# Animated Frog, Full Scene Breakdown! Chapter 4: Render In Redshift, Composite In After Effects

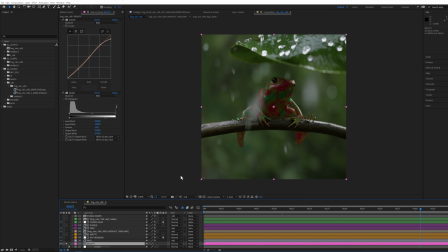(4:12)
I'm not going to turn on these effects just yet it will make sense in a bit why so I have my again
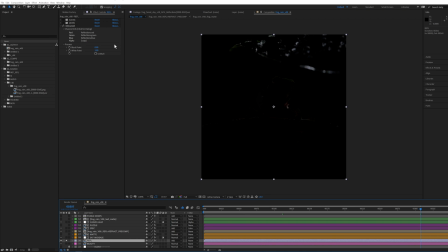(4:19)
extractor so if I was to show you this pass it's just the reflections and just picking layers reflections and it's set to add and it was 50 but you can go up to 100 and you can see it's just all the hits the other thing was
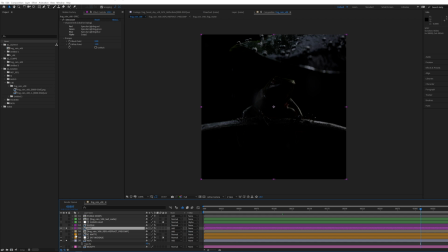(4:34)
the specular i'm just going to turn this off so the specular you know can hit everything as well it's set to add it was at 30 but this is at full 100 you can see all the details it's doing and that's you know based on the lighting in the hdr And then I have a puzzle mat.
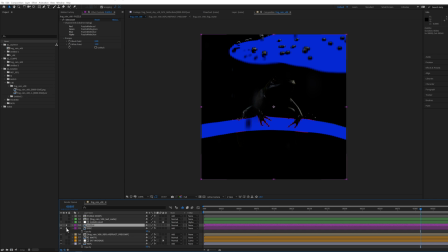(4:52)
So I'm basically trying to just hit these two elements. And then I'm using this as an alpha mat. So I'm only hitting right now the branch and the leaf. So that plus the reflections gives you this. Then I'll add the beauty as well.
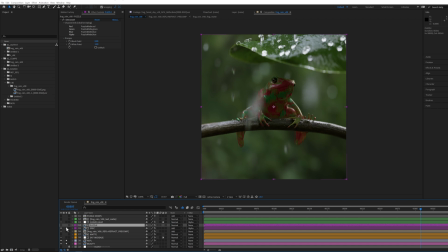(5:11)
So you can sort of see I'm just bringing in some more of the glints, making it more slick and things like that. So then next I have a curves on the leaves, which is basically I have a mat,
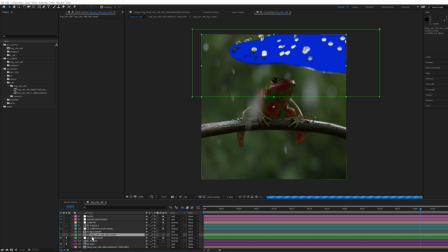(5:27)
and I'm just masking just that part of it, and then using that to basically make it a little deeper. That was the big thing, I wanted to just get this to feel like a really rich, lush, rainy day. And then the next is I have a puzzle mat, which is just for the frog, not even the eye,
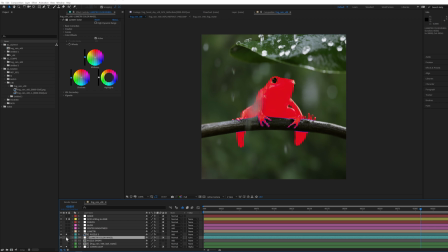(5:47)
just for the frog itself. and I have a Lumetri color wheel which if I turn on you'll see darkens and changes it to be all green so this is just taking out most of the yellow from the scene and pushing in some more green and that's mostly done in some of the midtones and
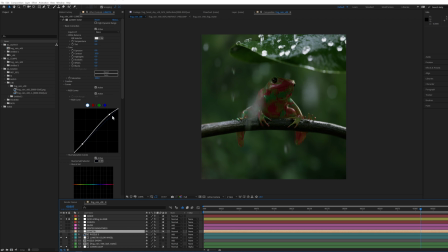(6:06)
then I have another Lumetri which I'm just doing with the curve bringing it up a bit bringing some of this the dark down and adding some contrast. All of this again is purely just to make this as rainy as possible or as wet feeling as possible.
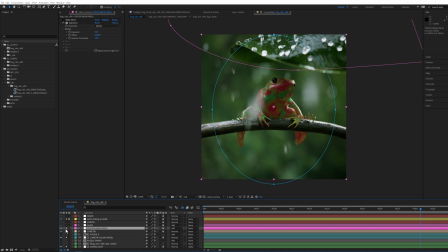(6:25)
And then I have the center brightness which is just me with an exposure. I'm just bringing up the center. You know this is me trying to create a vignette so you're just focused right on the frog.
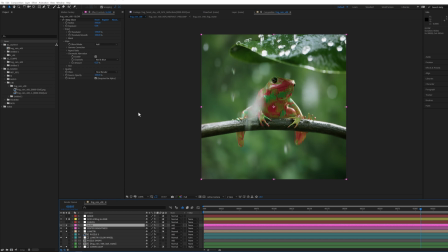(6:35)
I have a glow that's overall just hitting everything and you can see this is deep glow. It's something you'd have to purchase but I highly recommend this is probably one of my favorite glows that you can get from after effects there's a bit of chromatic aberration now
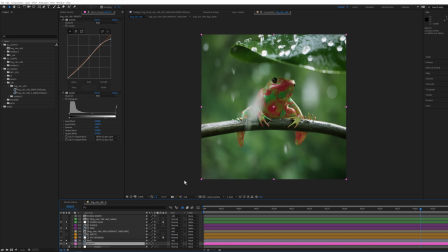(6:50)
just everywhere now if i go back to my beauty what i'm doing is since it's so bright i'm essentially darkening my beauty down to offset that so i have a curves i'm just bringing things down
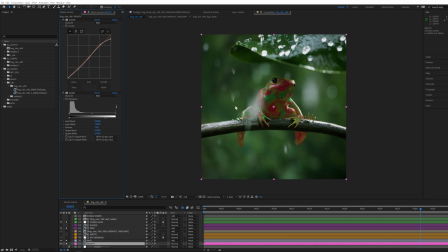(7:03)
and then i have a levels this makes things deeper so it just brings it back in that range I also have a matte here which
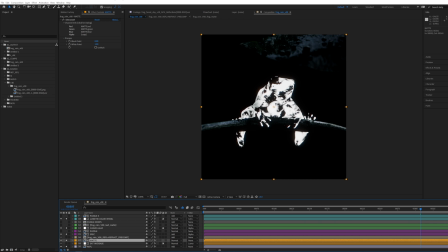(7:13)
was black and white I just made this myself as a separate AOV again using
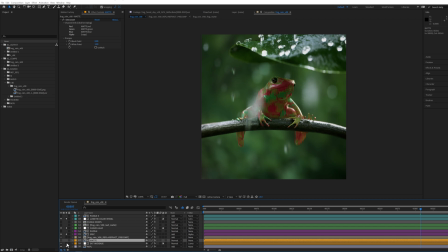(7:17)
the extractor and all I have on this is a saturation increase using a huge saturation I'm just changing the hue just ever so slightly of the red part and I
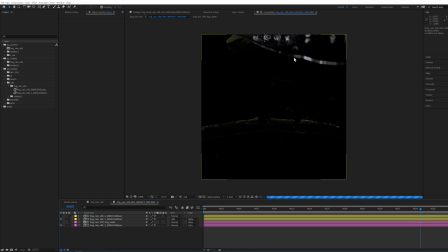(7:28)
have a pre-comp here which is essentially just me adding in more of the rain specular and refractions so that way or reflections refractions so i'm just trying to bump that up even more and then i just have some so i'm only picking the
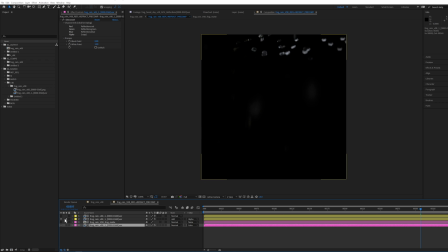(7:46)
inside of the um rain and then also i have one for the frog itself
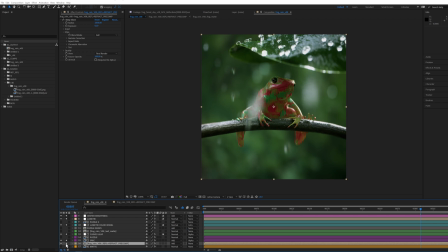(7:54)
and then with that it just brings in some more hits some more glints and again i'm putting deep glow on this just to bring it up ever so slightly and it's adding you know some more coloration